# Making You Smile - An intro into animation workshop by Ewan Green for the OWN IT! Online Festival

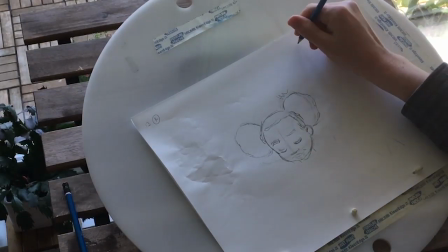If you've got a drawing of a ball here and the end point is here,
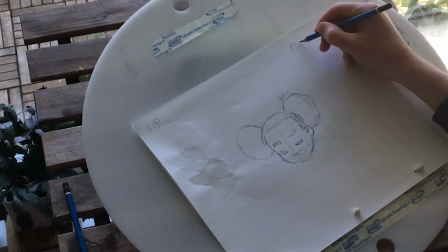if the spacing is even, if the in-between is here, the in-between is here, the in-between is here, until you fill up all
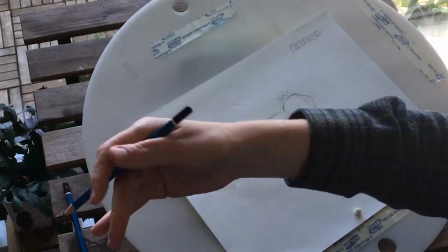the spaces, what you've got is a even robotic movement back and forth.
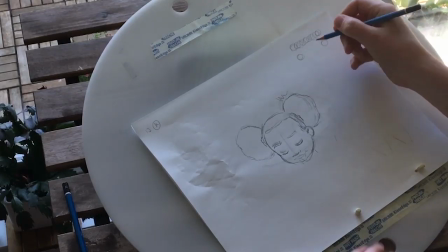But if you take the end point here and the end point here, if you put the spacing close
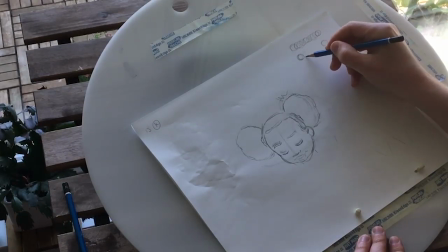to the beginning and then further away and then even more space and then less space and less space again, suddenly you've got acceleration and deceleration.
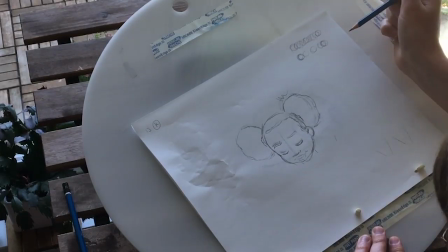And all I've done, the timing is the same number of drawings,
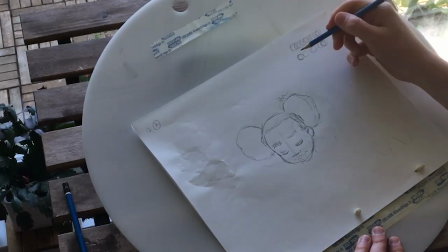they both take a second, but this drawing is closer to this drawing, and this drawing is, each one of these is spaced evenly apart.
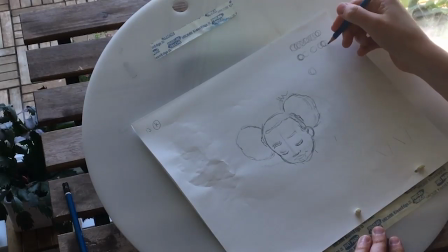So we want to do use this in here to show a story.
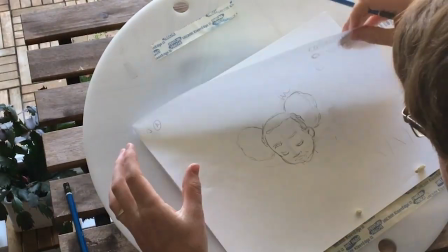So something that we use all the time, we think about all the time in animation, is the theory of mind,
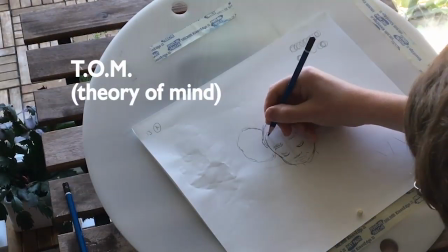which is a philosophical principle whereby your brain basically makes a
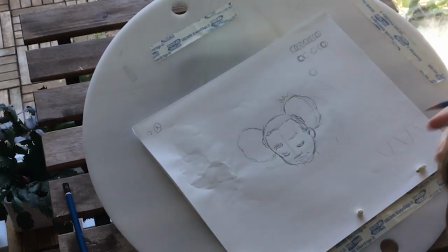simulation to understand other brains.
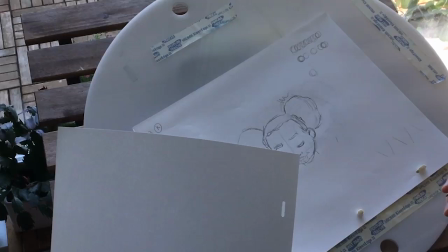And that seems really complicated, but it's basically just comes down to empathy.
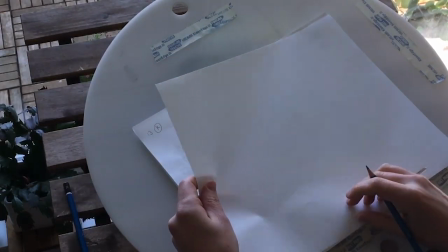It's our empathy machine, and we get it very early.
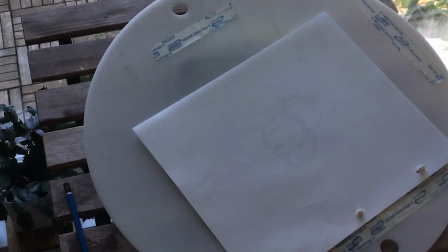If you show kids a little video of a square and a circle moving together in the same direction, and you ask what's happening to the kids, they'll say the square is chasing the circle, or the circle is playing with the square, or something like that.
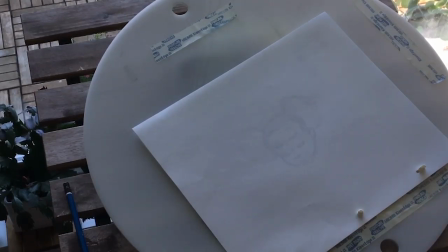They'll put their own meanings into it. So like the human brain is on the animator side in this, which is really handy. But there's little tricks you can do to show intent. And one thing that humans do is they tend to rush into things and then control things at the last minute.
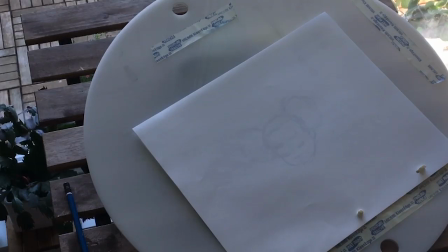So with the spacing on this one, we're going to ease out, which is to say we're going to start fast.
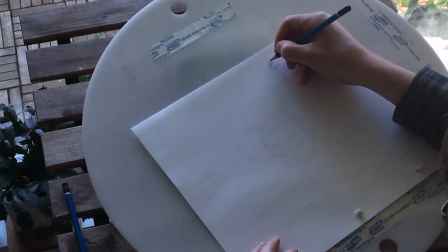If her head is this ball shape, and this is the frame 1 and this is frame 13,
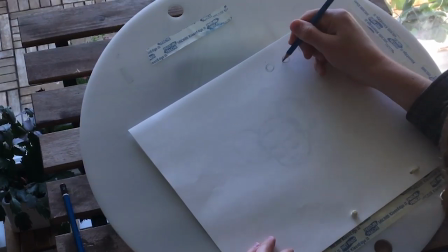we've got the middle one, 7. We're going to end up slowing down.
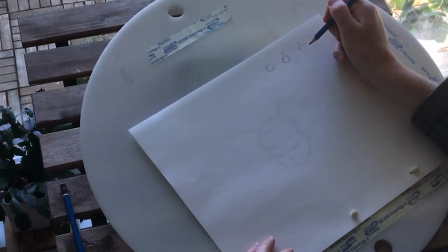So the first one's going to be fast and the last one's going to be slow. So we're going to put these close together at the end and less close, and then out here, and then we're going to
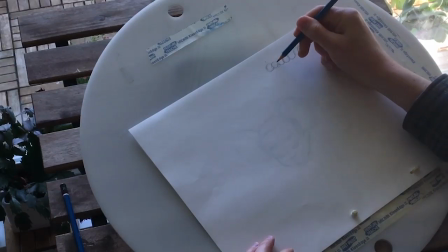put these quite far apart. So even, and then it controls the landing towards the end.
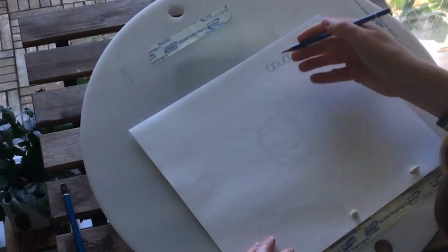So the drawings are going to get closer together as it gets to the finishing point.
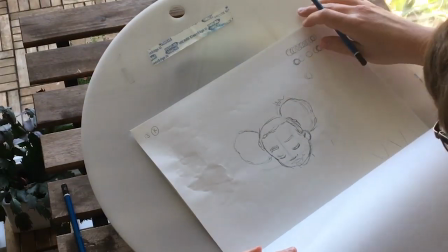Okay, so the timing is a second.
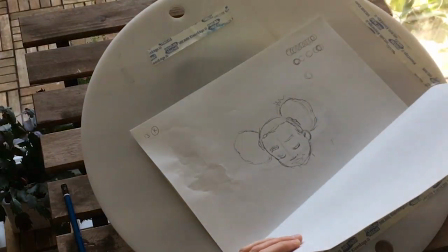The spacing is what we call an ease out, or controlling the landing kind of thing.
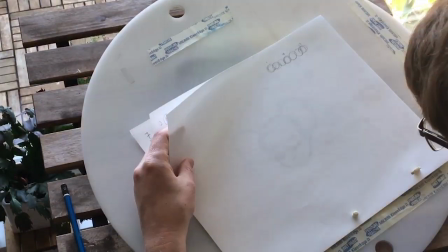So we're going to do
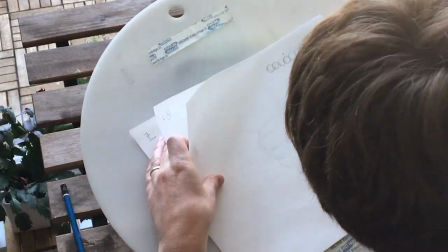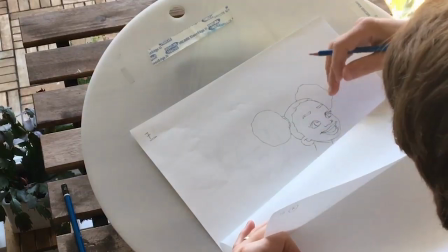a halfway in between now, between 7 and 13.
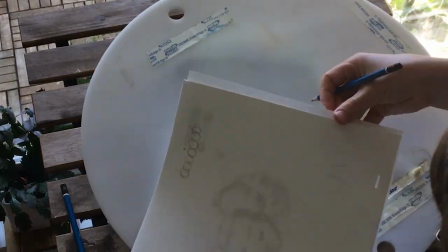So I'm actually going to just take off 1 because we're not worried about that right now.
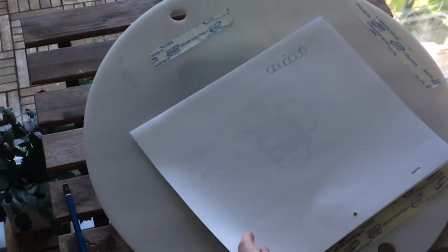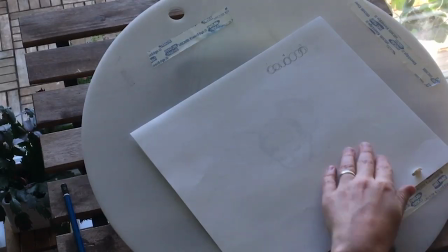So Adrian and I are in Korea,
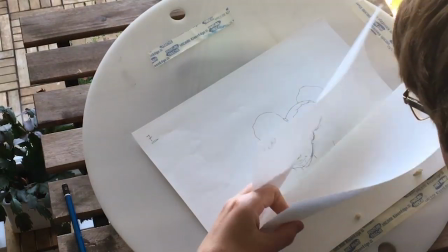and it is 2013, and we decide to try and go back to Canada because we lived in Scotland before.